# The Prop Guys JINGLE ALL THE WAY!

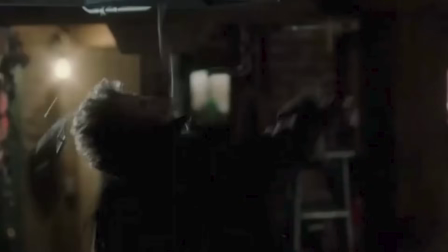(12:31)
It wasn't, because the cord's attached to the string. But it will still leave a mark. That'll leave a mark. Okay, segueing from Home Alone to Violent Night, which came out last year, which I loved it. It's like they took Die Hard, Lethal Weapon, and Home Alone, and A Christmas Story, put it in a blender and let it go. Because it's just this weird mixture of a bunch of different Christmas movies and action films mixed in. And David Harbour is so good as Santa Claus. He used to be a Viking or something?
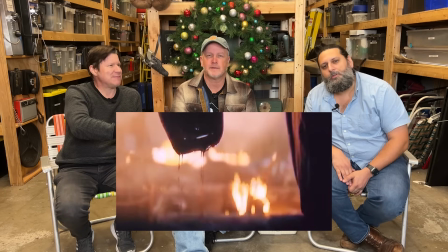(13:09)
He's like a Viking in like, before he became Santa Claus, he was like this warrior Viking.
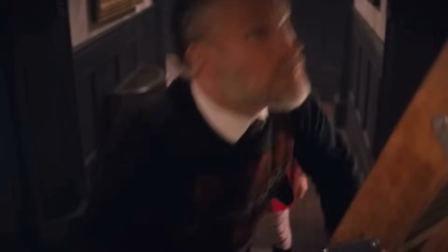(13:15)
Mm-hmm. So this is the Home Alone clip, they call it. Oh, God. How did they do that? Was that visual effects, the nail in the mouth? Because it stays stationary. Has to be, because you see it come up. It was visual effects, it had to be. Now, I haven't seen really this good movie, but do these characters know about Home Alone? Well, the girl does. Is that ever discussed? Yeah. Oh. It is.
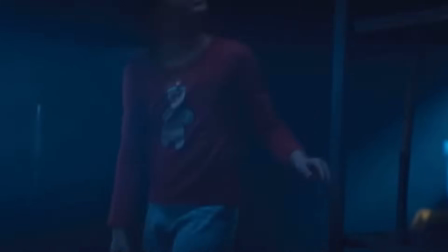(13:39)
The little girl who sets these traps, that little girl, she talks about having seen Home Alone. So definitely inspired by. And pulls it out. Ow.
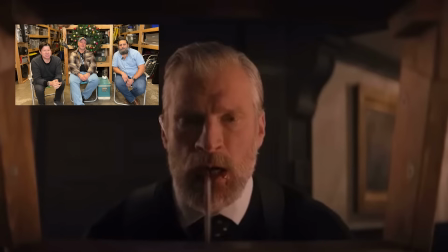(13:52)
Okay. And she dodges him, but then here he comes. Oh, good.
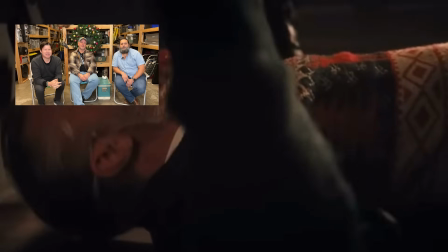(13:58)
Oh.
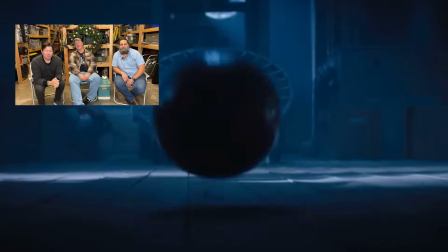(14:03)
That's a lot of bowling balls. Yep. Oh. Oh. Okay.
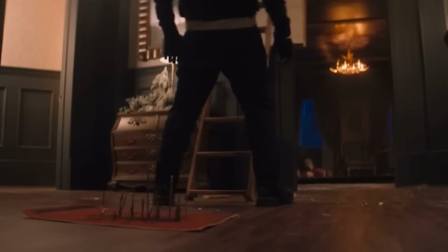(14:10)
Okay. Oh. Sorry, that was whole obvious, him holding it up. Boing.
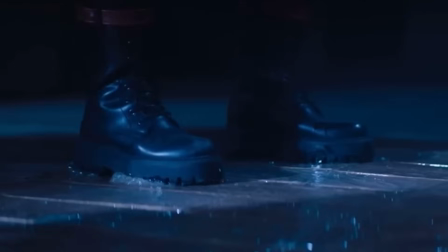(14:16)
Yes. Very obvious. I wonder what they used there. I guess it's supposed to be some industrial glue.
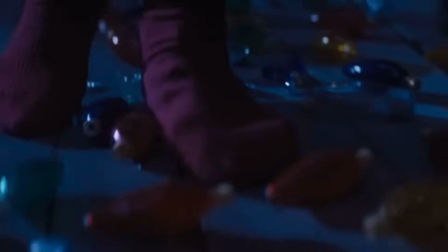(14:25)
Steps over. Now, my guess is they used breakaway glass ornaments.
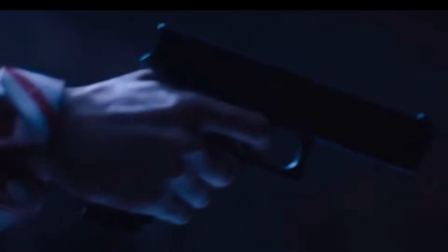(14:31)
Rubber dumbbell. Oop.
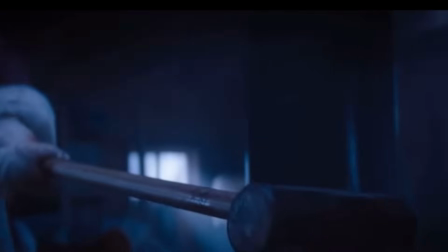(14:37) Santa Claus is coming to town.
There he is. I know you have a lot of questions about this scene, but I talked to Kurt Bruun, the prop master of Violent Night, and here's what he had to say. I'm going to walk us through our attic sequence, which is a bit of a nod to another great Christmas movie, Home Alone. Originally, it was scripted that the step was just greased up, and he fell backwards onto the spiked mat. But
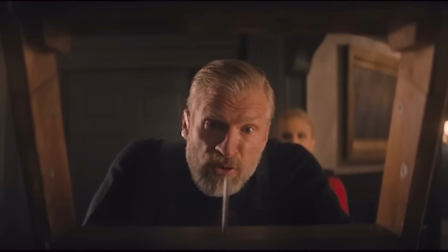(15:01)
I suggested the scored rung would sell the fall better than slipping on some grease. Our writers then added the nail in the rung, which turned out to be a gruesome and painful way to trap our bad guy in place for a few moments. The audience reaction in theaters was pretty fun to watch when he landed on that nail. I did build a rig of armature wire for his lower jaw so he could fit around.
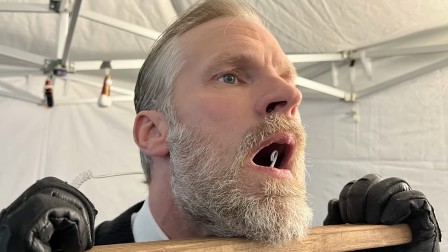(15:17)
So it was from a side view. It made it look like there was actually a nail protruding through his jaw and into his mouth.
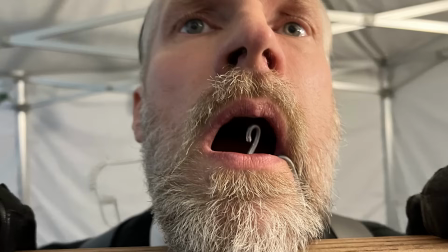(15:21)
But most of his shots were straight on, so they weren't able to use the rig, and VFX added the nail in post.
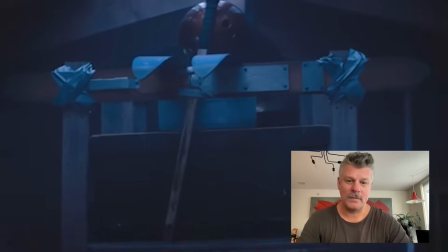(15:26)
Next, we see Trudy move the exercise trampoline into place under the line of bowling balls, which are being held in place by a hockey stick up on a pair of overturned skis, keeping with our winter theme.
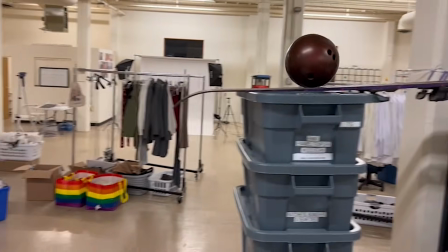(15:34)
I needed to figure out how to get the bowling balls launched at a velocity that seemed realistic enough to injure our mercenaries as they came up to get Trudy. I came up with the idea to lean that exercise trampoline at a 45-degree angle, so when the bowling balls dropped only about 5 feet, they really sped up and flew at Candy Cane at a more threatening speed. We had hard resin balls, which looked best on camera, and although much lighter than a real bowling ball, they still hit the trampoline and floor pretty hard, so they looked mostly realistic, but were still unsafe to launch around cast and crew.
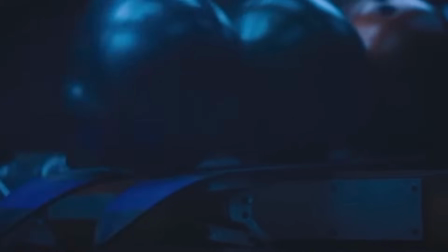(15:59)
Then we had our light density foam bowling balls, which we had both weighted and non-weighted versions of. These, of course, were the safest to launch at the cast, and the non-weighted ones were safe enough to throw right at the heads and faces of our actors. The direct hit headshots Andre takes at the base of the ladders were actually me up in the attic throwing right at his forehead. Those are always pretty funny days on set when you get to do something ridiculous, like repeatedly launching bowling balls into someone's face.
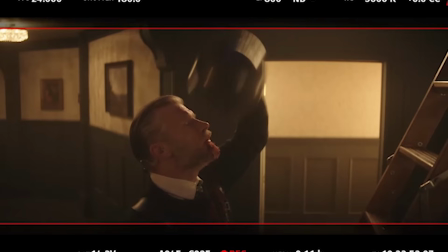(16:21)
Andre was great about the whole thing and was very happy I hit my mark each time to minimize the amount of times he had to go falling backwards. As Scott Reeder would say, I really nailed it, even though I was dropping the ball. Sorry, Scott.
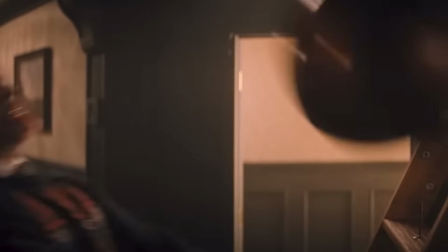(16:33)
So the first bowling ball hits him in the head, knocks him down on his ass, and lands right onto that spiked mat.